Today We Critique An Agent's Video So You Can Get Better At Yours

Hey there it's Michael Kreese here the executive editor with Agent Inner Circle from AgentInnerCircle.com. Welcome to this week's episode and man am I excited.
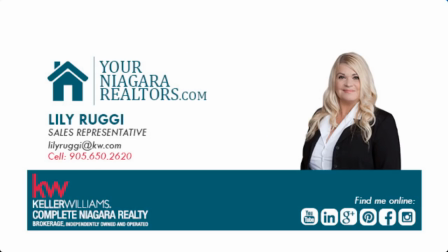We're going to be looking at a video that was submitted by Lily Ruge, who is a Keller Williams agent from Niagara Falls Ontario. Be sure to send her your referrals. And she was kind enough to send this video to me for a review and I thought wow what a brilliant way for you to learn how to make your videos better.
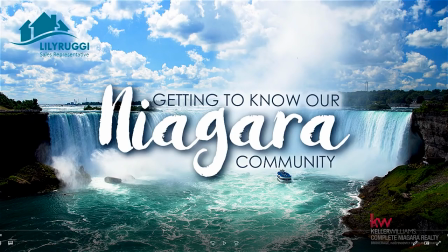So I'm going to play this video and make stops along the way and suggestions as to what she could do to make it better. So she'll learn and so will you. So let's get started. First thing you'll see here, you've got her logo in the corner, getting to know our Niagara community.
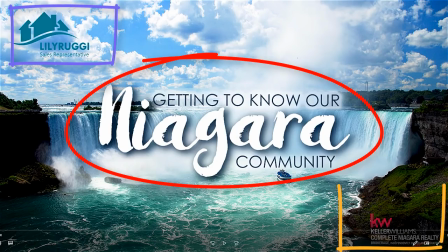So I'm assuming that's the theme. And she's got her branding on the bottom right hand corner, which makes the video compliant, which is good.
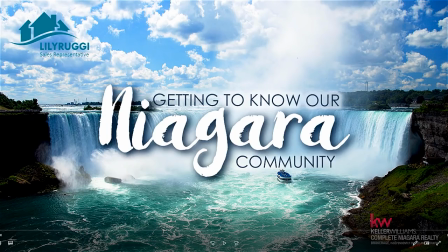Now, thumbnail, this is what this is called. It's a thumbnail image. It's the first image that appears in a video. If you upload a video to YouTube, this is super, super important. because YouTube helps rank in SEO your thumbnail images. It also separates your video from the others, the thousands of other videos that appear.
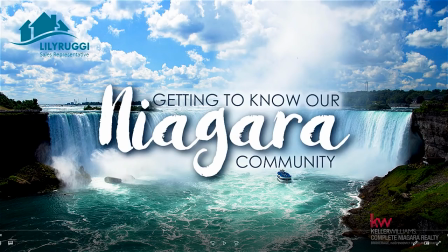So you wanna make sure that you've got something compelling here, like a hook, a headline, that's gonna pull the viewer in right away. So I'm assuming getting to know our Niagara community is the overall theme here in a series. But what I need to know is what is this episode? So you need a compelling headline that will pull people in.
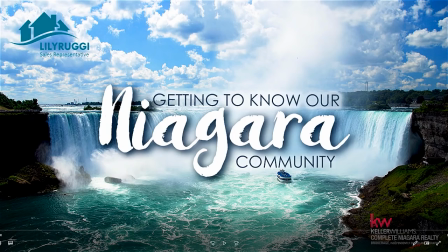The other thing is we identify by seeing other people's faces. You've heard of facial recognition.
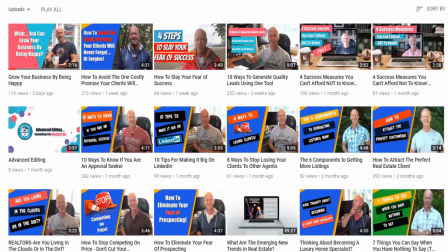Well, humans, the way we're wired is exactly the same thing.
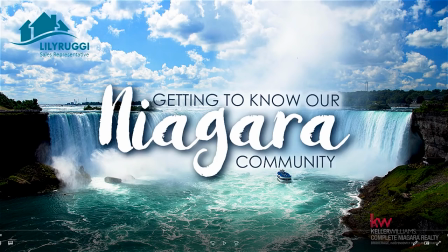So I would like to see Lily here in the shot imposed somewhere either on top of the Niagara Falls, which would be cool because it's re-supporting her theme. But I also want that headline. So once again, I want to see her face. I want to see a compelling headline that pulls me in.
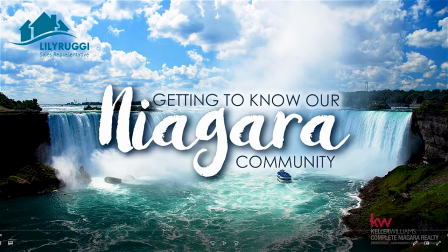And again, this is the thumbnail image. So let me hit play and then let's see what else she's got going on here.
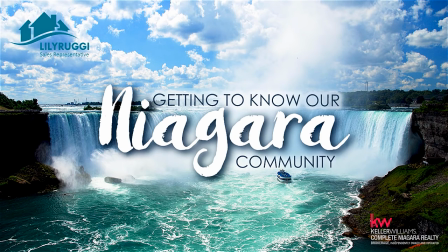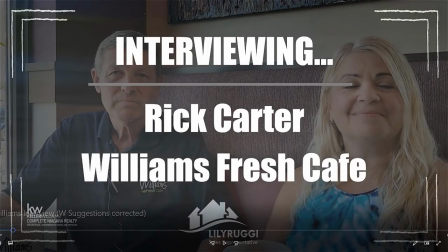So let me pause right here. So, okay, she's identifying what this episode is about. She's saying, hey, I'm interviewing Rick Carter, Williams Fresh Cafe. Okay, cool. I like that. Same thing. I'd be looking for something more compelling that's going to hook me in. Something like a brand new business owner in Niagara or one of the best coffee places in Niagara.
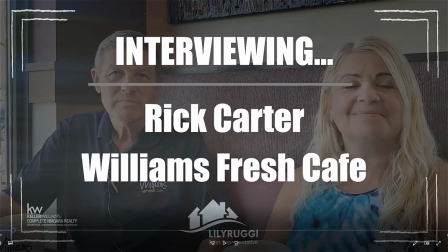You got to check it out. but something that's going to hook me to make me more interested in what the topic is. And again, I would have the title or that captivating headline at the very beginning in that thumbnail image.
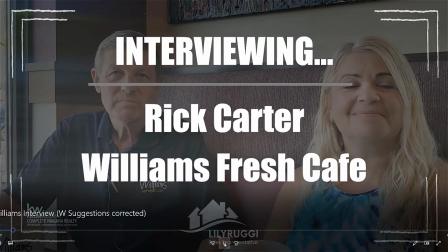I like that she's got music here. Let's play it a bit more and see what else happens.
Hi there, this is Lily Rugean and I'm from your Niagara Realtors.
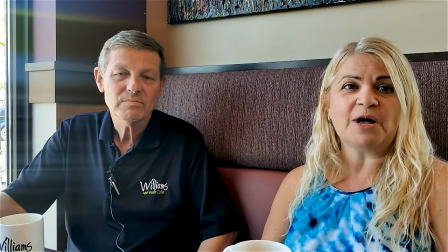Today I have with me in Niagara's community spotlight, Rick Carter from Williams Fresh Cafe.
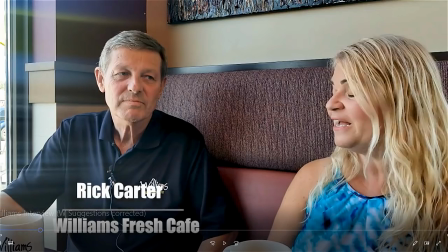Hey Rick.
Okay, so let me pause it right now. so it's kind of awkward sitting in a booth and I get it she's trying to do kind of a 60 minute version
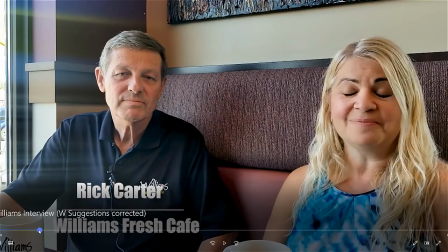or 60 minute style of an interview let me just go back a bit here now notice Lily is not looking at us and
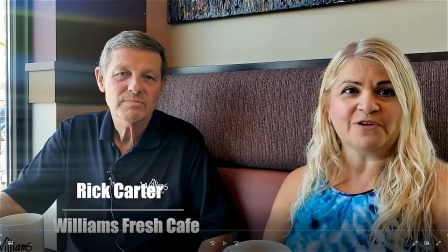this is really important if you want to make your videos engaging the audience or the viewer has to make it feel or you have to make them feel like you're speaking to them one person one-on-one now if you look at Rick here Rick's looking right into the lens of the camera.
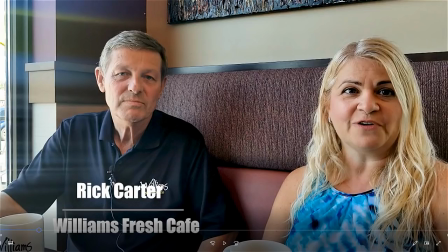Lily is looking at her reflection in the the camera monitor and this is a classic mistake that agents make starting out. So it's very important that you look into the lens of your camera and the lens is that little dot. So look into the lens not your own reflection. If you want to make your videos more compelling that's what you need to do.
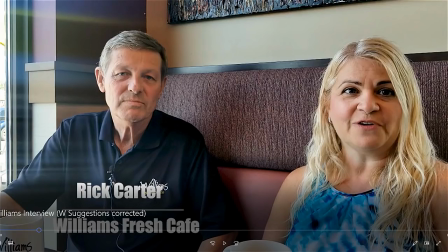Now I like the fact that here bottom left hand corner she has Rick's name and Williams Fresh Cafe.
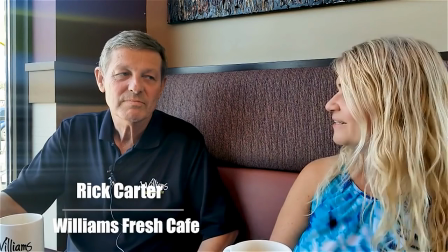that's pretty cool let's play it and keep going hey rick is
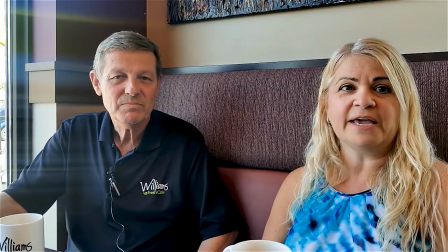the new franchise owner at williams fresh cafe at thorold stone and dorchester and the
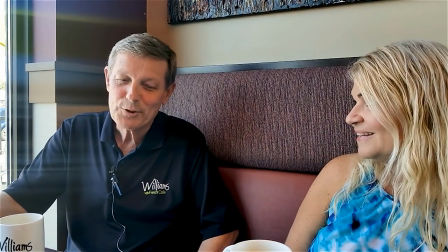address is 4025 dorchester rick is a fairly new
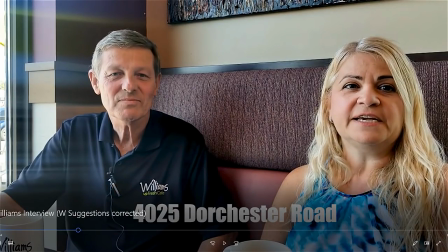franchisee so let me pause that that's good she's got the address there she's pulling him into the interview which
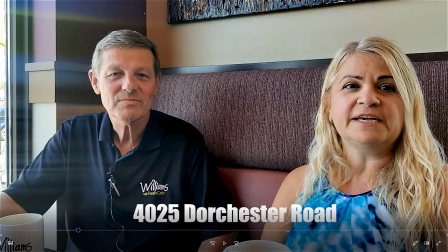is good i and i like the fact that she's looking at him and talking this is a different style than what you see on TV. If you think about 60 minutes, the people on camera hardly ever will look at you, the audience. They look at themselves when they're doing an interview.
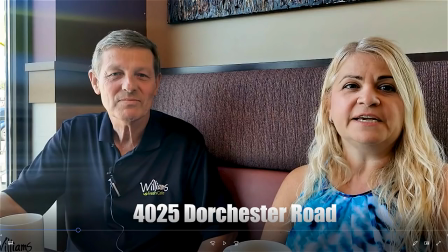For video online though, I find it is more compelling when the audience, you as the audience member, is the third person in the room. So when you're recording your videos, you want to pretend that the viewer, the person that's going to be watching your video, is sitting there with you.
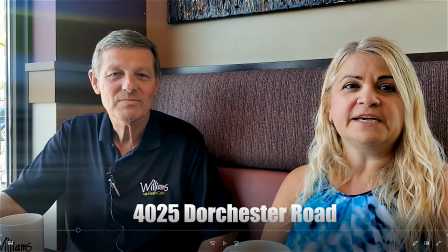So it becomes a three-way dialogue. I would be looking at Rick and then I'd be looking at the camera which is you now I like the fact that she's got the address here that's great I'd probably put a map over top to show me where in Niagara this coffee shop actually is but let's play a bit more here
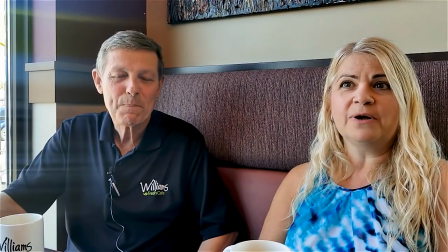and he's got a really interesting story about how he became one so it started off with a couple of years ago I stopped
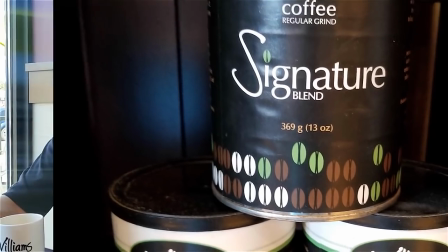by for a cup of coffee because I had never been here before I was very impressed with okay so let me stop that I'm going to go back just a
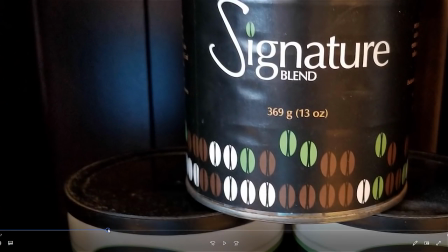bit now. I like the fact that she's got an image here. She's showing the coffee, but you know, what would be more powerful, not a cup of coffee or in this case, um, you know, a can of coffee show us what's happening in the audience. Well, not the audience in the actual restaurant and that's called B roll footage.
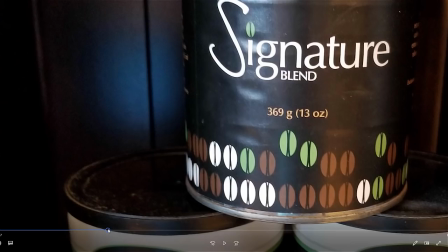So if you're going to do an interview type style of video, make sure you shoot like 10 second clips of the outside, 10 second clips on the inside because what you'll do with those little clips when you're editing the video you add them to your video to create a story those bits and
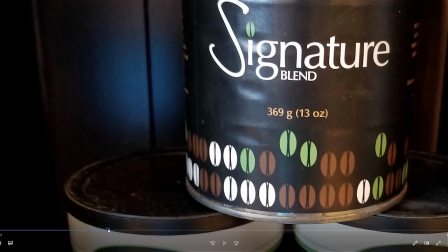pieces which are called b-roll footage will actually add to your video to make it more compelling and enhance the story that
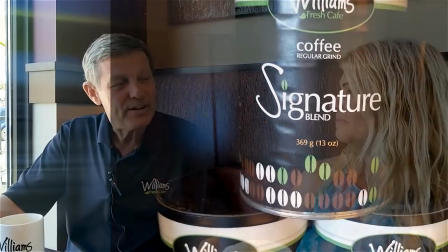you're trying to tell let's play a bit more i was very impressed with the location the service the ambience.
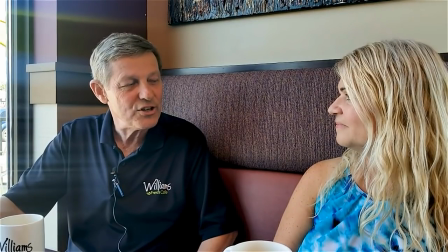So I considered taking out a new franchise. I've contacted head office and came here to talk with the franchise owner, just find out what it was, what owning a Williams franchise was like.
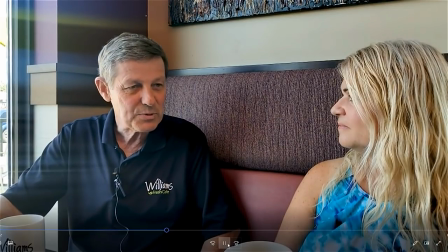He told me that his franchise was coming.
Okay, so I'm going to jump ahead a bit. Let's see if there's some other stuff. So, you know, it's a good, compelling story. she's got good music in the background I would probably lower the volume of the music because it's kind of
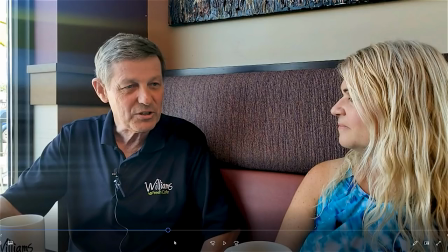hard to hear over top of them especially with the noise in the background but let me scrub ahead a bit okay you know there she's doing
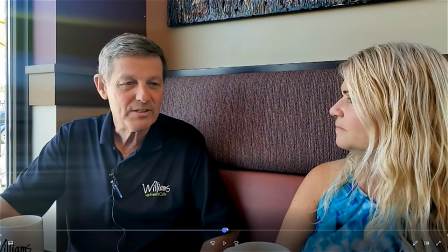a good job she's talking to him okay but I'm looking for something there we go let me go back and I'll play it from here
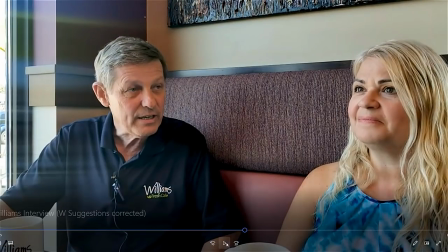we have a meeting room that anyone can book for free okay so let me stop that part.
So again, she's using images. I'm not too keen on these zooming in effects with images. You see this? Okay, this zooming in thing.
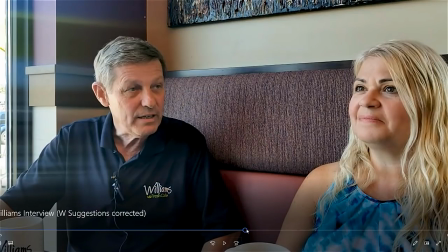Now it's great that she's adding an image, but again, you've got a video camera. B-roll footage is the best because we get pulled into the story because we're watching a video.
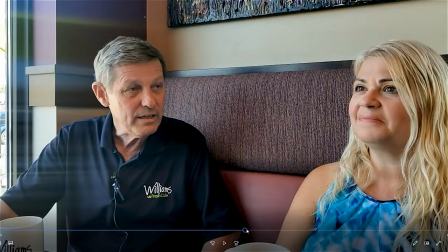We want to see more video. So remember when you're doing this style of interview, or even when you're doing virtual tours and you're talking, make sure you shoot B-roll footage, again, which are 10 second to 15 second clips that you can use when you edit this video over top to make your story more compelling.
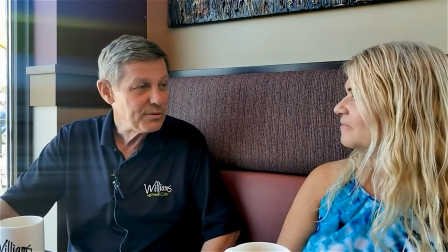Let's play a bit more here.
It'll hold up to 23 people and so you can have a private party.
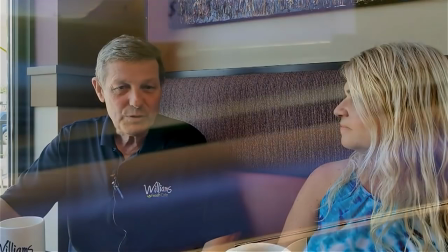I'm constantly getting compliments on our foods, sandwiches, our salads.
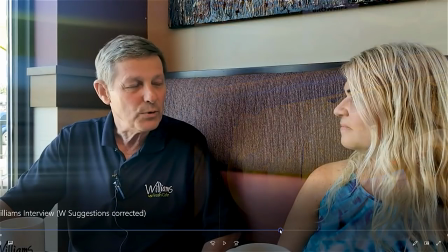So again, let me stop that. So he's talking about the food and salad.